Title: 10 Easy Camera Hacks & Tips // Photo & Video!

what's going on everyone this is tom welcome back to another video in this one what we're looking at is 10 killer camera tricks hacks tips
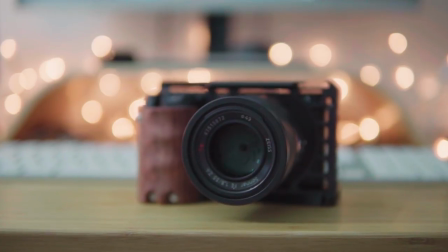0:07 call them what you will these are 10 tricks that are going to instantly level up your camera and your video game we've all seen these videos before camera hacks camera tricks that's why i've kept this list super useful these are the things you're going to use on a pretty much a daily basis if you shoot video or photo there's a few exceptions in there some things you can shoot through to give your photos or video a unique feel but on the whole these are really really useful tips that you're going to be able to use most of the time at number one which is pretty much one of the most useful things on this list is this guy this is a variable nd filter what it's going to allow you to do is to
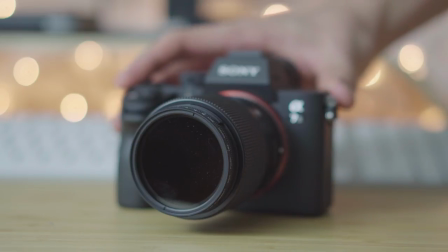0:40 change the amount of light that is coming into your camera you're going to find that super useful if you're shooting video particularly
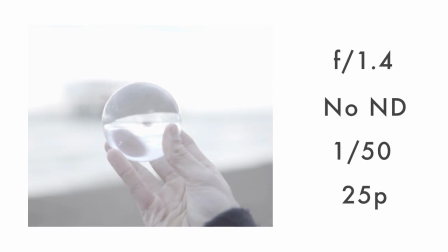0:46 it's not going to be as much on the photo side basically what you're going to be able to do is restrict the amount of light coming into the camera meaning you
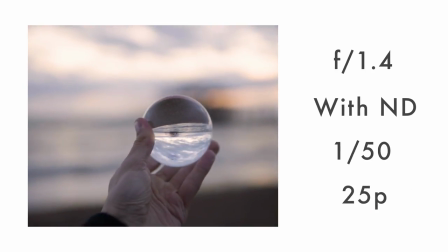0:53 can knock down the f-stop and really get that gorgeous shallow depth of field that we all know and love they're generally super cheap so you can pick them up on amazon and you'll never have to resort to bumping up that shutter speed making your motion all weird to make sure you get that super silky depth of field if you shoot round about and on the go this is going to be one which comes up all the time and that is
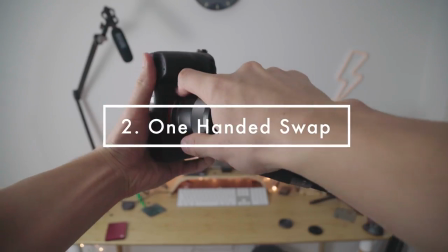1:11 a one-handed lens swap simply extend your finger as shown it's really simple just like this and you don't have to fumble around with
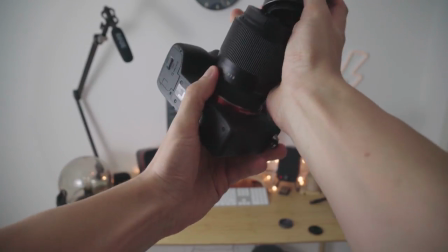1:18 your camera that really is a camera trick which you can use all the time so we pretty much know that everyone should be shooting in 24 frames a second if what you're looking for is fairly cinematic online video. Most cameras nowadays will be able to shoot 24 or 25 frames a second at decent resolutions. There's a really nice little tip here but what you're going to be doing is shooting at 30 frames a second or 29.97 and downscaling that to 80% speed in post.
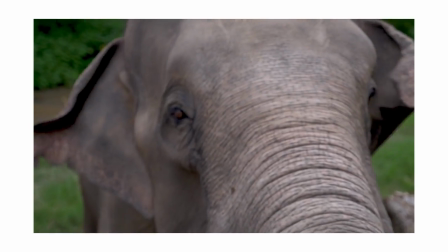1:43 That will mean that you get an ever so slight hint of slow motion in your footage,
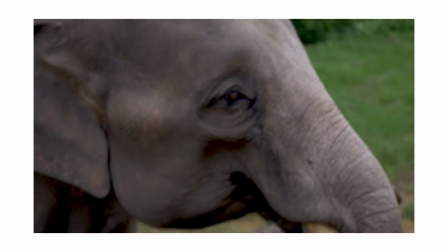1:47 things will look cinematic and you'll still be able to use that magic 24 or 25 frames a second frame rate the next one is this guy a light prism if you saw my previous video you'll have seen that you can do some really funky transitions with this but it really can level up your footage and also your photography just simply throw
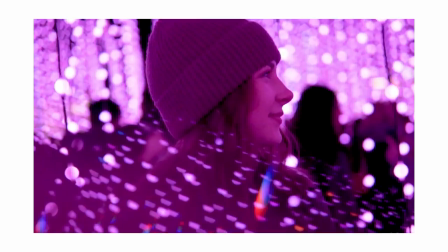2:04 the prism in front of your lens when you're maybe shooting around some lights or that type of thing that's when this is going to look most effective and you're going to get some super unique shots you just never will have been able to achieve without this really cheap really effective definitely a way of leveling up your photo and video. Now once we're on the topic of older videos this super simple quick tip which I've already covered in a full video so I'll link that down below just immediately will turn your camera from shooting super silky 120 or 100 frames a second high frame rate footage straight down to 4k.
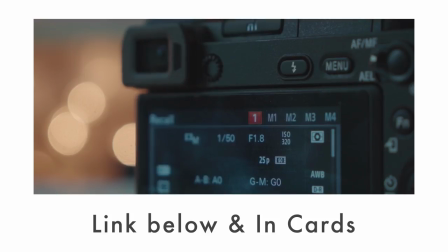2:36 If you run a gun like me you're probably having to shoot 4k or 1080p and those higher frame rates and you have to flip between the two fairly regularly. This tip will immediately fix that and you'll be able to switch back and forward nice and quickly.
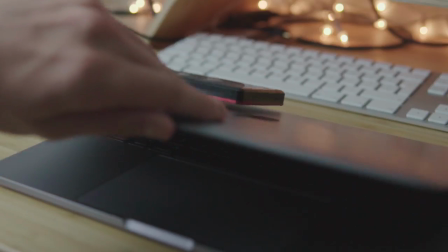2:47 Now this one's gonna be useful for anyone who really deals with a lot of files pretty regular basis obviously for filmmakers and photographers that is very apparent
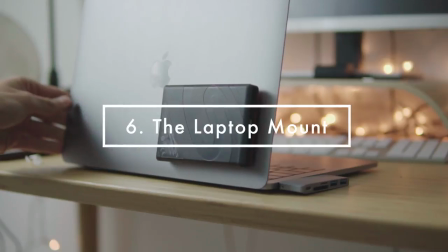2:55 this was to be mounting your hard drive temporarily on the back of your laptop this is done with either velcro strips or I'm using these command
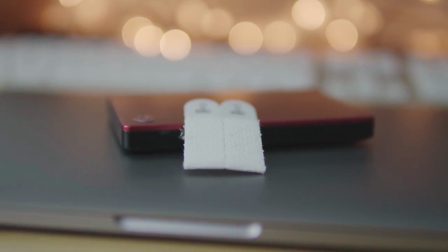3:03 strips which are just fantastic really really sturdy and basically what you do is just you just apply them to one side of your laptop
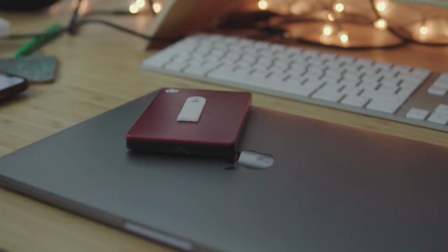3:09 and then the other side to this hard drive here and then whenever you're on the go you can just mount your hard drive on the back of your computer
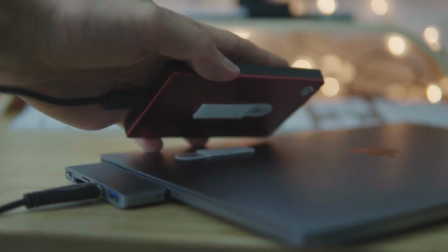3:15 and you don't have to worry about leaving it separately down next to you this is going to really come into its own in situations like maybe
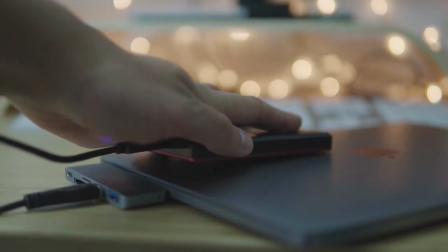3:21 flying and that type of thing where you don't have enough space like you normally would at your home desk setup and because you can just remove it
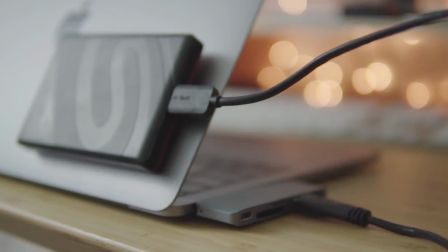3:27 when and if you want to just makes it the perfect little travel hack for video makers and photographers okay so tips seven and eight here i'm
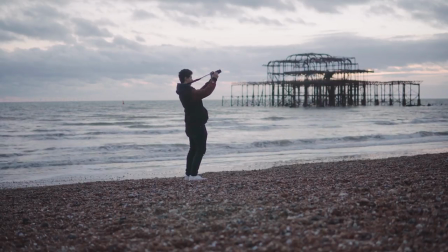3:34 actually going to give you them together so it's a little bit of a cheat but this first one is just extremely useful you've probably seen it in
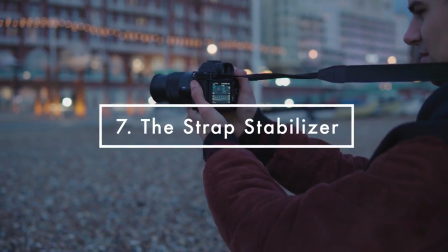3:40 other videos it is not original but this is using your camera strap as an additional stabilizer as you shoot handheld this is probably
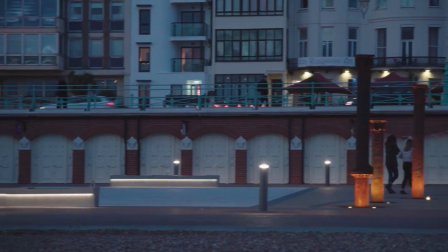3:48 one of the most go-to tips on this list it's so useful to have that extra point of contact on your neck when you're shooting handheld you can obviously see
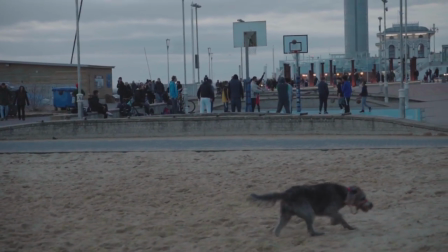3:55 your monitor on the back of the camera it means that your shots are going to be noticeably less shaky as you can see here from some of this
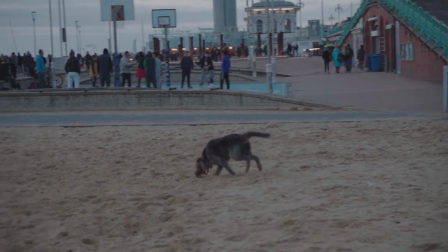4:02 sample footage and there's no gimbal no nothing required obviously you might still need some of that gear for more complicated shots where if you're following
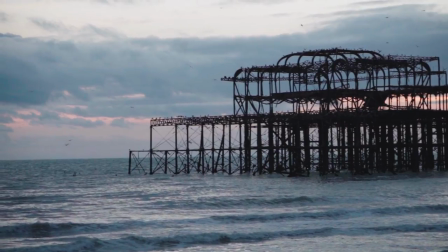4:08 somebody and walking that type of thing but for For a vast range of hand-held moves, this will really add some additional stability.
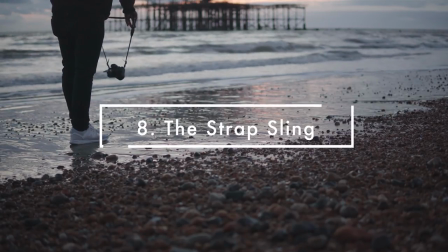4:15 So number eight, also using a camera strap, is using it as a sling. Now you will want to bump your frame rate up to a higher frame rate to make this work.
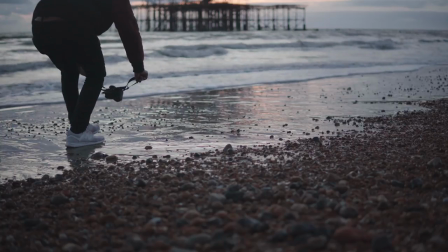4:23 It's just not going to look good if you shoot this in 4K at a normal 24 frames a second.
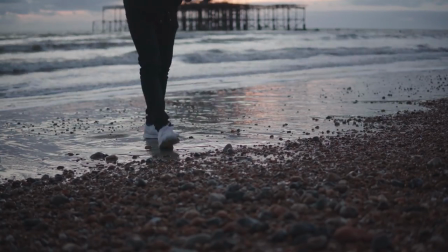4:29 But if you're able to shoot at 100 or 120 frames a second,
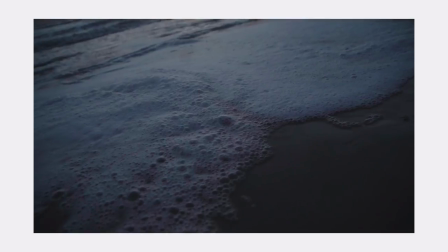4:32 you're able to rock your camera back and forward and you might get a couple of seconds of footage in there which you're able to slow down and you get a cool rocking motion.
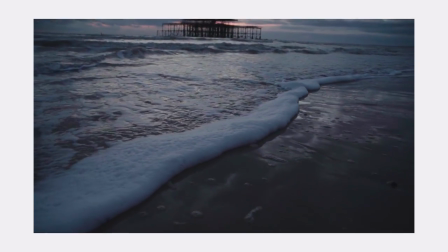4:40 It's obviously pretty dependent on your camera and the weight of your lens. There can be a lot of trial and error required here, but you just might end up with something looking really nice. This is actually one I use quite a bit though it might seem slightly gimmicky. What this is going to be is using your laptop screen or a TV screen or a computer
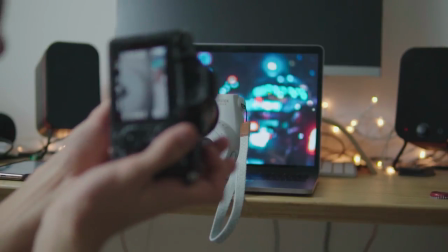4:56 screen as a backdrop and that can be really you can get a creative as you want with this.
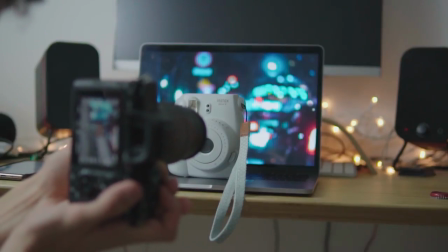5:01 It works really well for up-close macro photography.
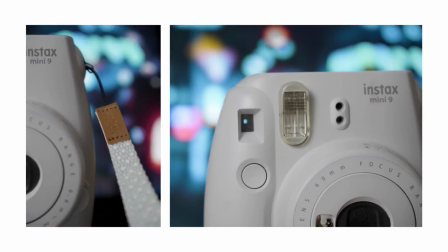5:04 You're to blur out that background if you shoot again in that shallow depth of field things will just look super smooth and nobody will ever have to know that it's all fake
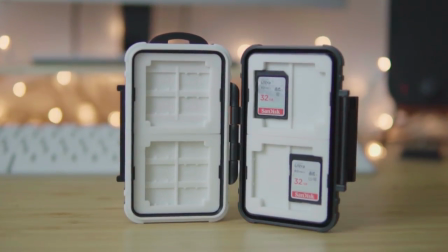5:11 okay so our last tip is going to be just general filmmaking and photography housekeeping this is a sd card holder and
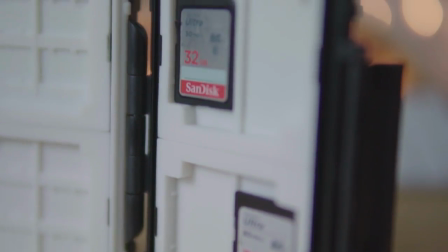5:18 it's probably one of the most important things in my camera bag i cannot tell you the amount of times that i've had issues with sd cards either forgetting
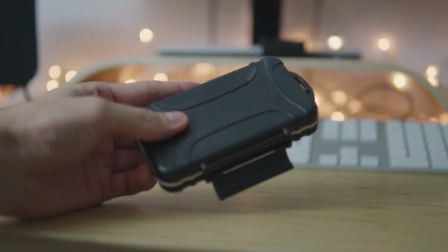5:25 them getting them getting damaged or corrupted if you're dealing with um you know a bit more of an important shoot than one here on YouTube
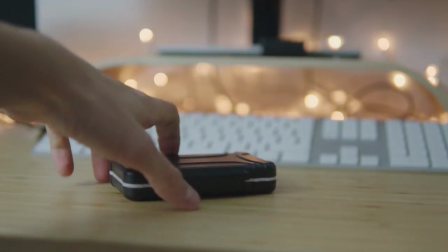5:31 maybe it's commercial etc that is going to cause serious serious issues a really cheap accessory like this is going to sort that out and make sure you're always ready to go with SD cards that are protected there we have it guys those are some actionable and very useful quick tips and hopefully some of you will be able to use some of those in your day-to-day shooting we've seen those videos of people putting Vaseline and things like that over the front of their lenses that's not what I really wanted to do with this video I wanted to make a list of pretty actionable tips that are actually going to make a difference to your shooting and here if you found one of these tips useful i would really appreciate it if you could drop the video a like and let me know which one was useful in the comments below i would love to see maybe examples of you guys using it in your own footage and i will catch you next time